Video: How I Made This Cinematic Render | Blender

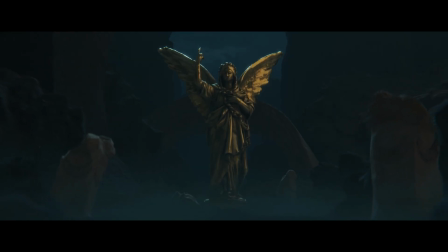(0:26)
I produced this cinematic render using free assets that I discovered online.
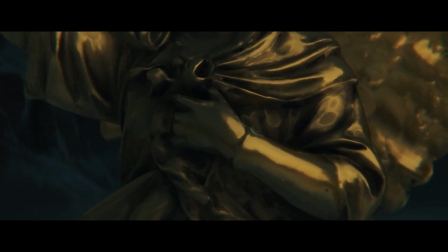(0:31)
In this video, I'll show you how I did it and walk you through the process. But I must clarify beforehand that this is not a step-by-step tutorial. Let's begin with the blocking process. It's a simple process, really.
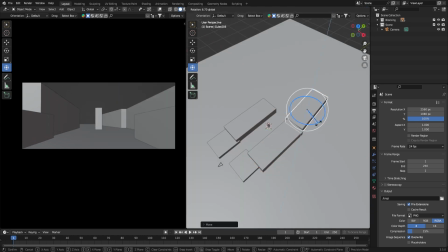(0:46)
I created the blocking using only cubes as a placeholder for the overall look and set up the camera angle based on my references.
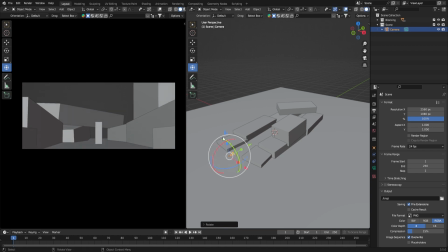Once I finished that, it was time to import the assets
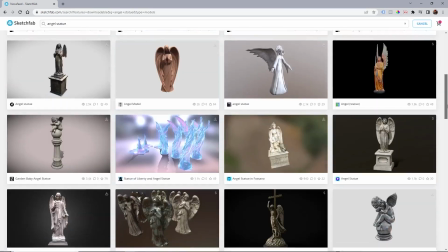(1:07)
When it comes to asset downloading, I typically rely on Sketchfab It features an array of outstanding and free assets to choose from However,
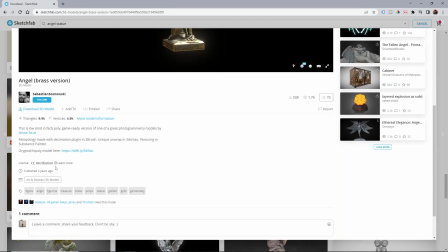(1:16)
before downloading anything, make sure to check the creative license and credit the creator appropriately For instance,
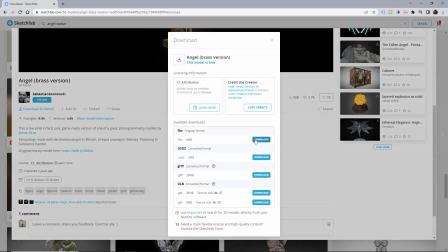(1:23)
the Angel statue model I used is from Sebastian Sosnowski
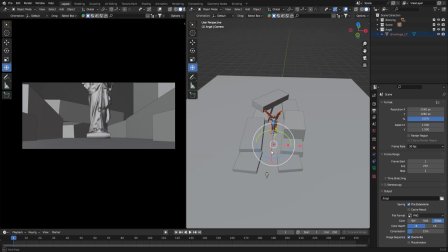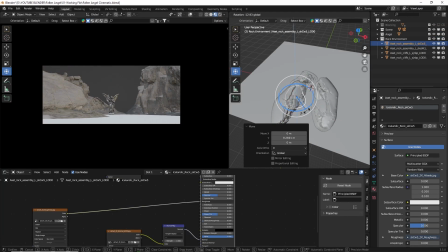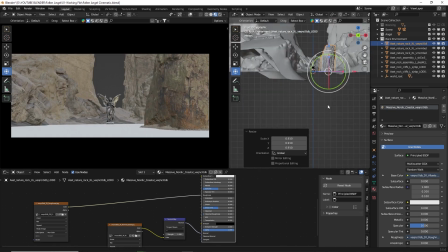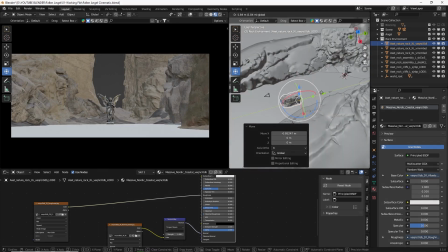Now let's talk about lighting and volumetric effects.
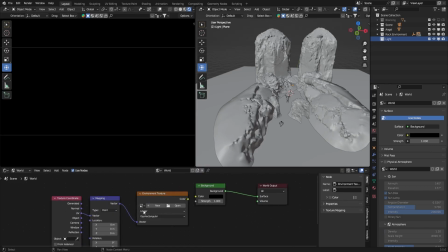(1:53)
To begin, I used HDRI as ambient light and indirect lighting since I planned to render this on Eevee.
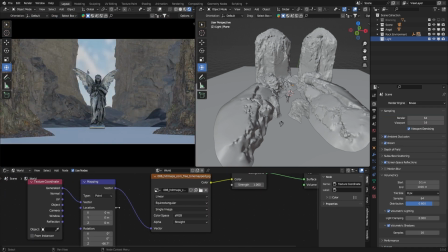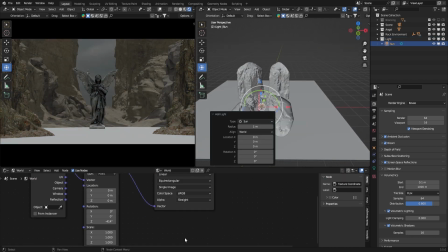(2:05)
Later on, I added sunlight as the main light source for the scene.
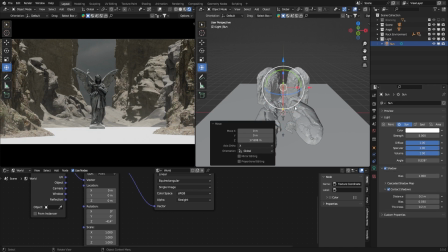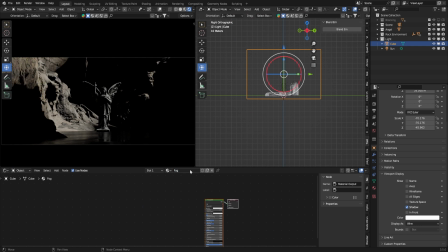(2:15)
Before introducing any additional light, I created a cube with a volumetric material to achieve a misty look.
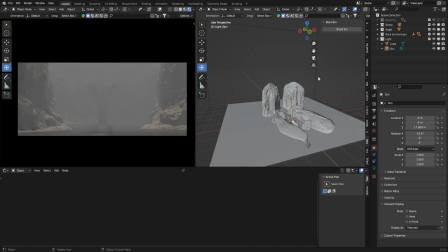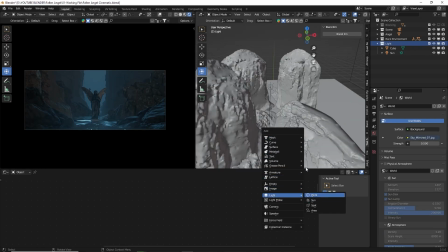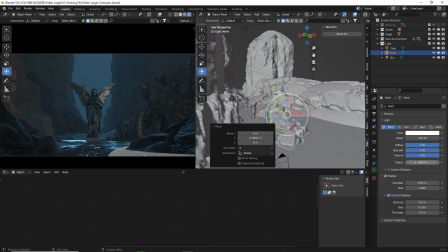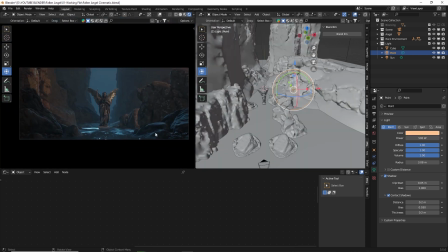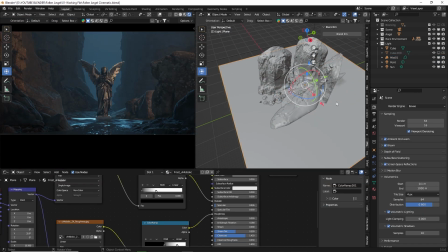(2:45)
To conceal the unblended material between the rocky assets and the ground,
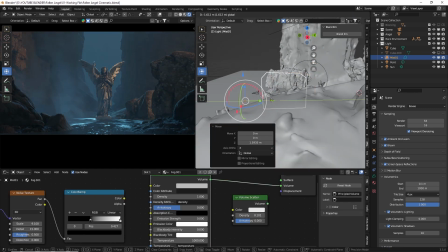(2:49)
I downloaded a VDB mist smoke from GTM Design and imported it.
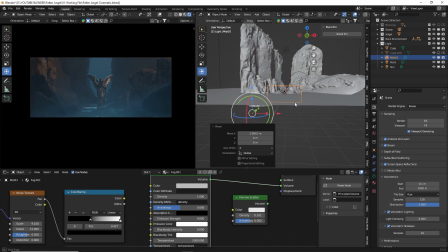(2:54)
The link is provided in the description if you're interested in using it for your project. It's free.
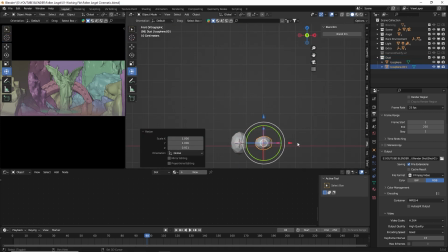(3:03)
As an additional tip to make the render more dynamic, I added some dust particles using a simple icosphere,
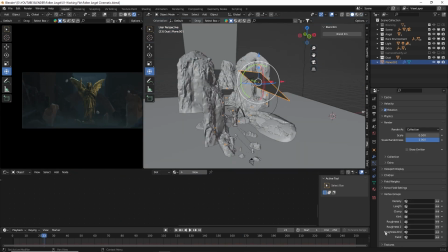(3:09)
basic material, and a particle system with wind physics and turbulence to make it appear more natural.
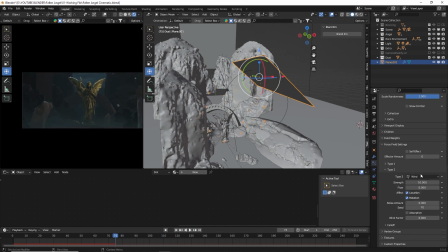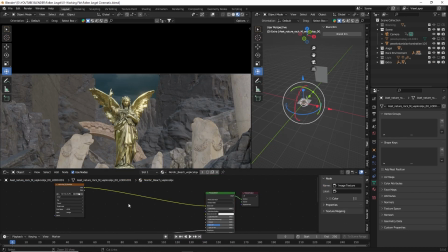(3:21)
Finally, after making some adjustments to the materials, adding some supplementary assets, tweaking the lighting,
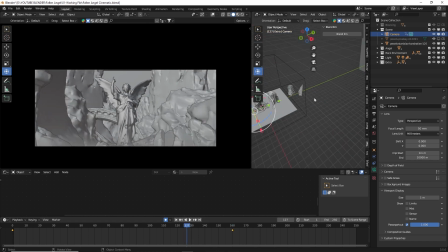(3:27)
creating a camera animation, and doing some compositing and editing,
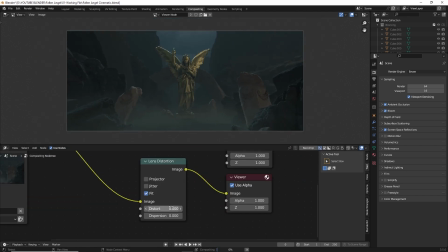(3:36)
the final result looked like this.
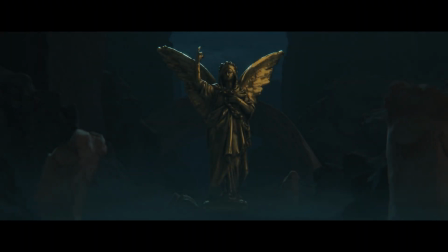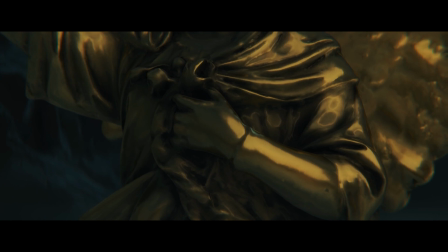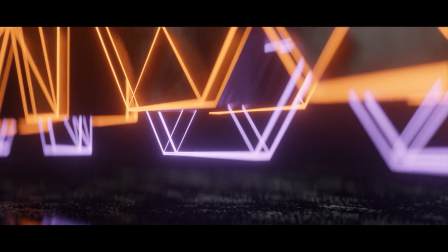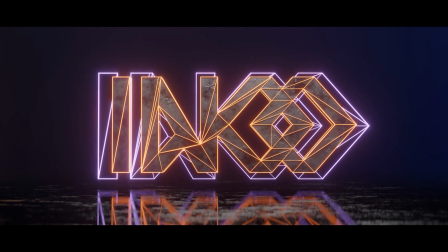(4:21)
You